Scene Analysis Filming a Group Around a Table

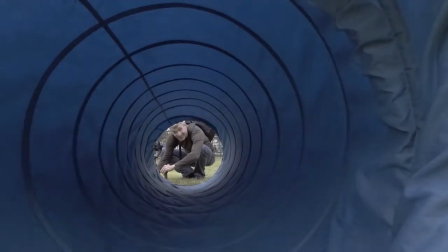1s
Hello this is Eric Brown with the Scene Analysis and in this
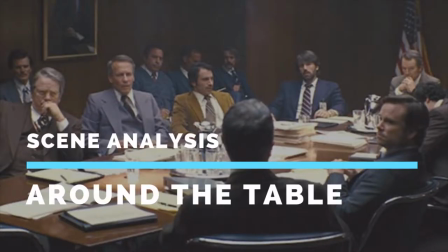5s
video we're going to be looking at how to deal with large numbers of people around a table.
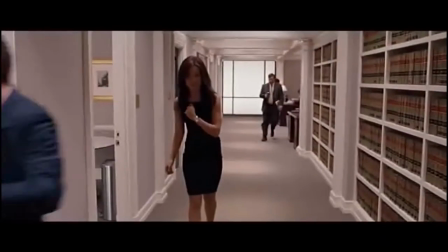11s
Now one of your jobs as a filmmaker and more specifically as a director is to make sure the audience is
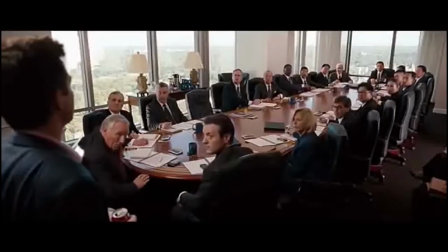16s
oriented at all times to where the characters are in both their environment and relative to one another.
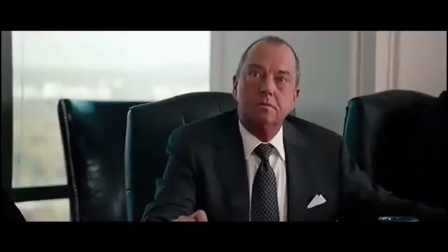22s
That's why we have rules like the 180 degree rule for example to avoid disorienting the viewer.
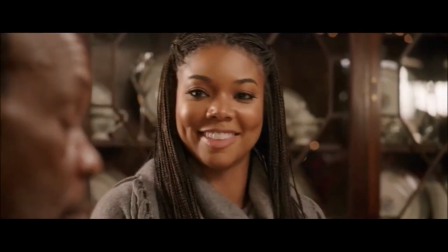28s
Keeping Keeping the viewer oriented is particularly difficult in scenes with multiple people around a table.
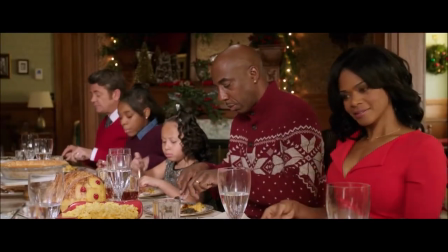33s
It involves a large number of camera setups and some very careful blocking and editing. Like this famous dinner scene from Orphan Black.
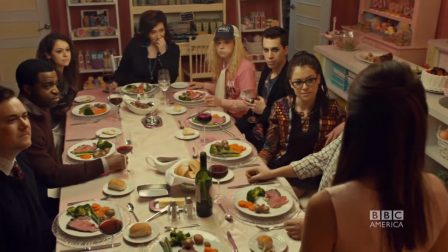41s
This one is complicated even further by the fact that there are four clones in the scene.
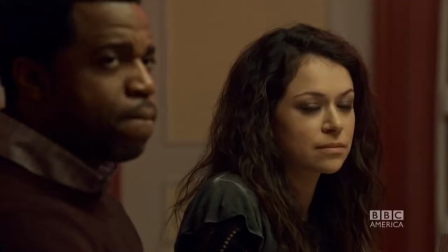45s
So how do we shoot a scene with multiple people around a table keeping the viewer oriented and shooting it as quickly and with as few camera setups as possible?
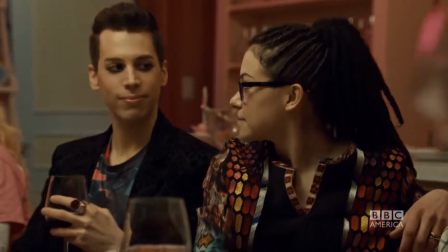55s
Well, a wide shot that shows everyone is the easiest way to accomplish this, but a wide shot without movement is dull.
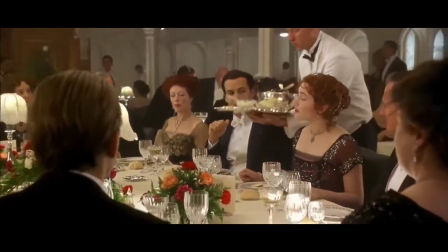63s
So in order for this to work, you need to keep the camera moving. Now, here are two scenes from an episode of The West Wing.
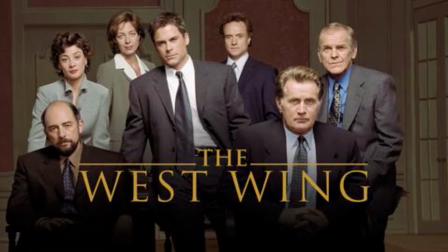70s
They may not be the best examples of the technique, but considering that they are shooting an entire episode every week, it shows how you can get the job done in a quick economic way that's visually interesting.
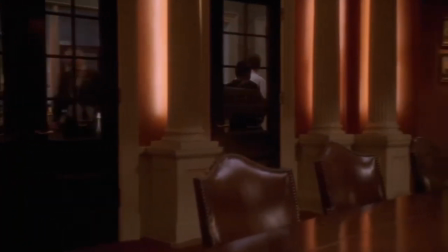80s
The first scene starts open as a Steadicam turns towards and encircles a group of people speaking around a table.
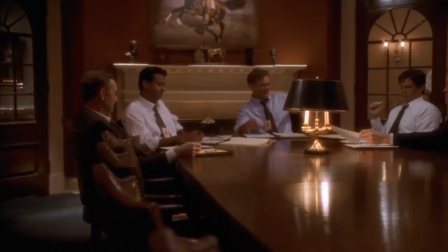88s
Focus is always an issue in moving shots like this, so use a wide or medium-wide lens to create a relatively deep depth of field.
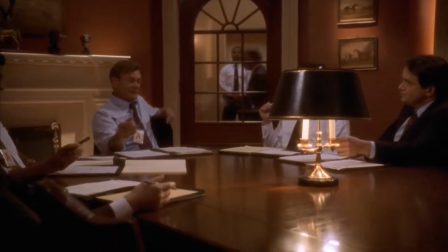95s
Or a camera with a solid autofocus may do the job as well. As a side note, notice the lamp in the middle of the table.
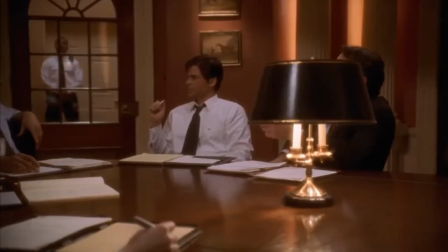103s
That would never be there in real life, but it gives the scene some depth.
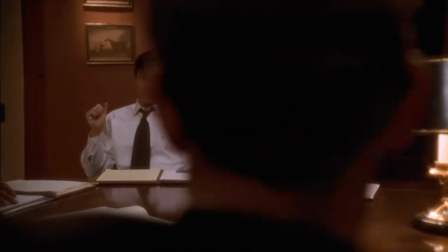107s
As well, you'll see the camera pass very close to the back of the characters on the left for parallax and to enhance that feeling of movement.
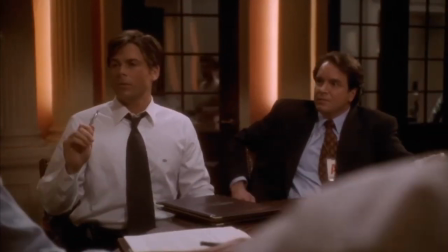115s
You'll need to use a gimbal in this type of setting to stabilize the movement. You don't want shaky camera footage to distract the viewer and take them out of the moment.
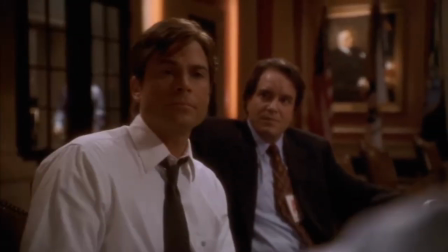123s
The camera here comes to a stop in a close shot of the principal character at a key moment when he makes an important point.
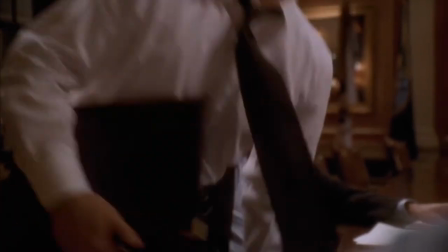130s
Then he stands up and X's the frame to maintain the movement and energy that the shot requires.
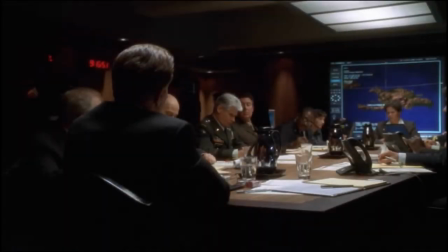136s
In the same episode is this shot. It's similar to the previous shot. It's a large group of people around a table in a short scene and we need to be quickly oriented to who's speaking and to who.
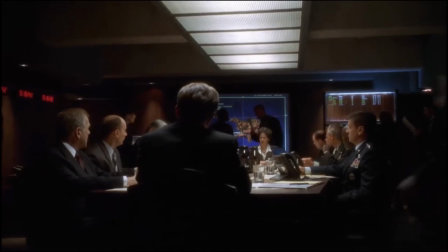147s
This would be pretty much impossible to shoot in this short time frame with a conventional multi-camera setup.
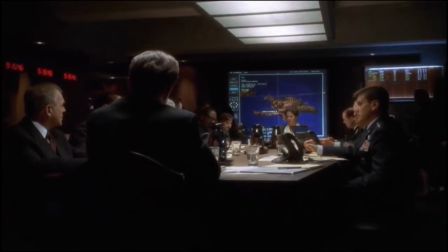153s
Done in a one take like this,
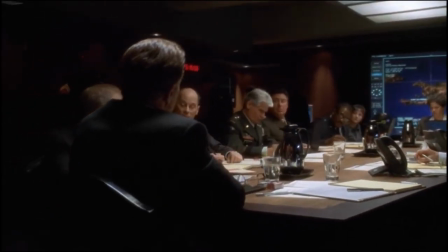155s
you can see the people who are briefing the president come into view as the camera pivots around him so you know exactly who's talking and who they're talking to.
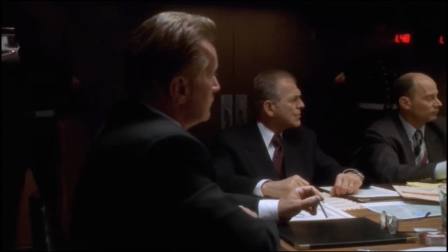163s
There's no confusion for the viewer. At the end of the arc, the camera pushes in on the president.
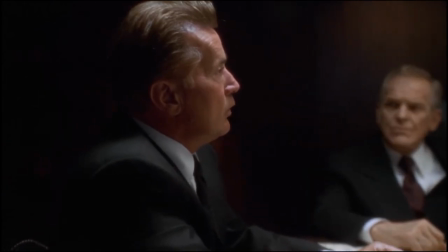169s
This is because the next scene takes us to a flashback of him as a youth. So this push in takes us into his head.
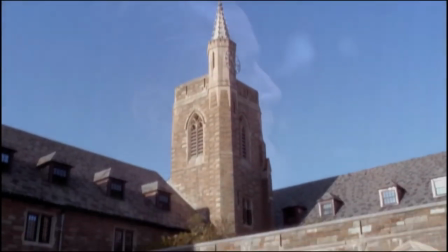176s
So there you have it. Two examples of how to deal with large numbers of people around a table
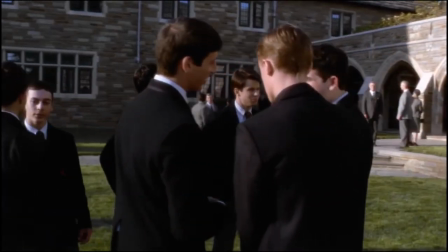181s
and doing it efficiently while keeping the viewer oriented.